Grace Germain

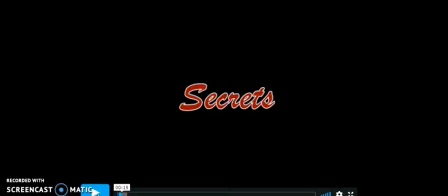19s
My group scenario was to make a film opening that will create suspense and leave the audience on a cliffhanger. I believe that we fulfilled all of the aims to a great standard, as we used many different creative camera shots and interesting framing and movement, as well as a good use of mise-en-scène.
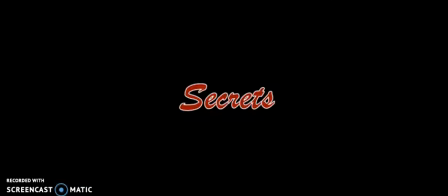36s
The first idea for our opening was about a group of close friends who have a stalker that they are unaware of, who eventually gets to them and makes their life hell. Although then we realised that since it is only an opening, we cannot give away the identity of the stalker,
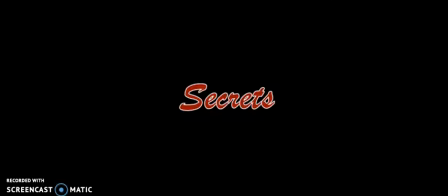52s
as this means the audience is not left guessing as to who it could be.
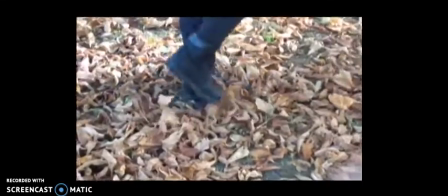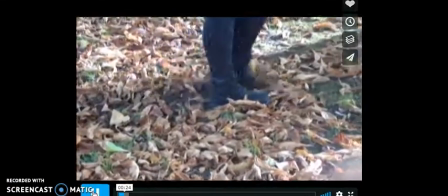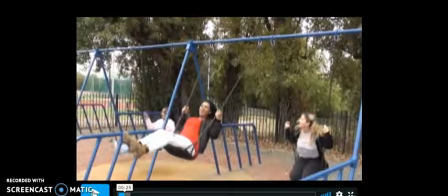72s
We chose to film the first scene in the park to show the close friendship between all the characters, which lets the audience connect with the different characters together as a group. The angle of the camera in the beginning was used to show only the characters' faces,
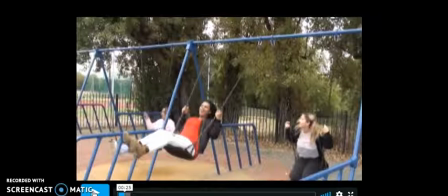89s
because we wanted to convey how much fun they have together as a group by their smiles.
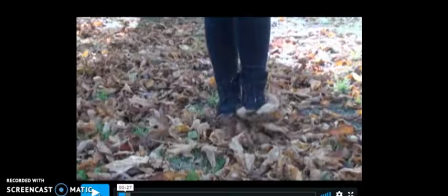98s
The next shot, as you can see here, shows all of the characters on the swings and allows the audience to see the whole surroundings of the scene. Throughout all of the scene, there is clips of someone walking down a leaf-filled path, which creates suspense as the audience doesn't know who it is.
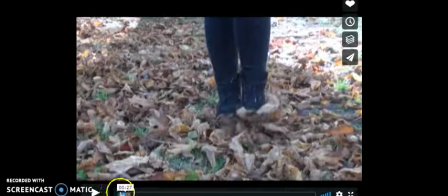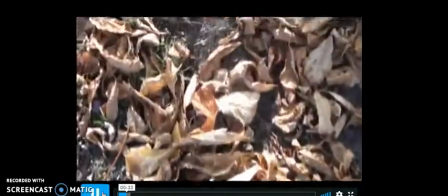126s Hey girl, open the walls, play with your dolls.
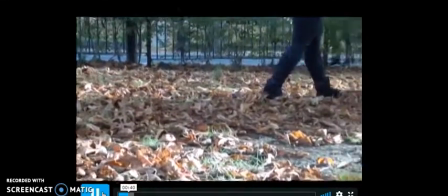131s We'll be a perfect family. When you walk away is when we really play.
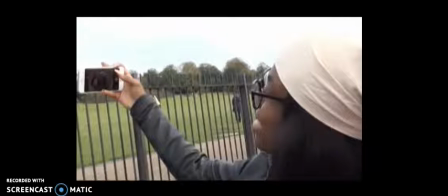143s
We decided to use this point of view shot to make the film look authentic, as if it is just a group of friends having fun in a park, as it looks as if it's through the eyes of one of the characters.
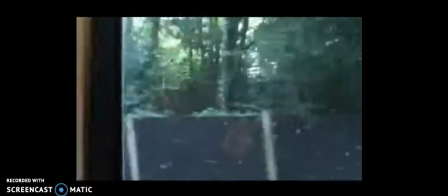159s
You don't hear me when I say,
Mom, please wake up. Dad's with that slut, and your son is smoking cannabis.
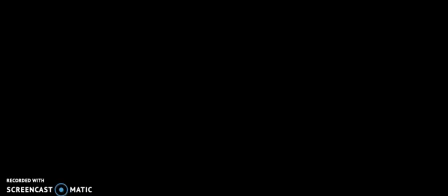168s No one ever listens, it's wallpaper distance.
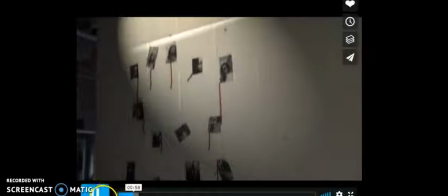175s Don't let them see what goes down in the...
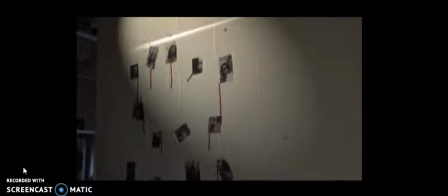179s
We then decided to change the lighting from bright natural lighting to dark mysterious lighting that connotes danger and fear, which helps to add to the thriller theme of the opening.
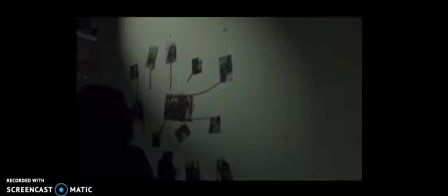194s Get in your places, throw on your dress and put on your tall faces.
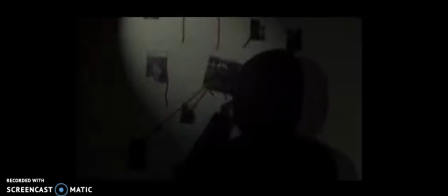200s Everyone thinks that we're perfect. Please don't let them look through the curtains.
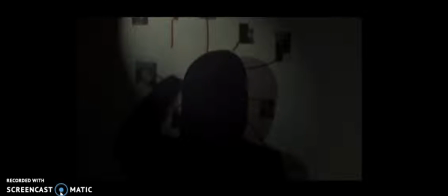207s Picture, picture, smile for the picture. Pose with your brother, won't you be a good sister? Everyone thinks that we're perfect. Please don't let them look through the curtains.
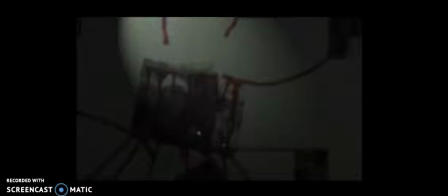223s
We decided to film the same shots from many different angles and combine them together to create a more professional looking film opening with many different elements to it that the audience can interact with. We then decided to zoom the camera into the picture of the characters on the wall.
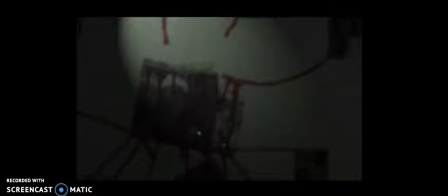241s
This suggests that what the stalker's intents are with the characters without actually giving away too much.
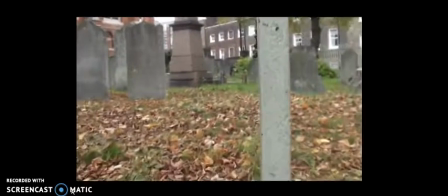253s H-O-U-S-E, I see things nobody else sees.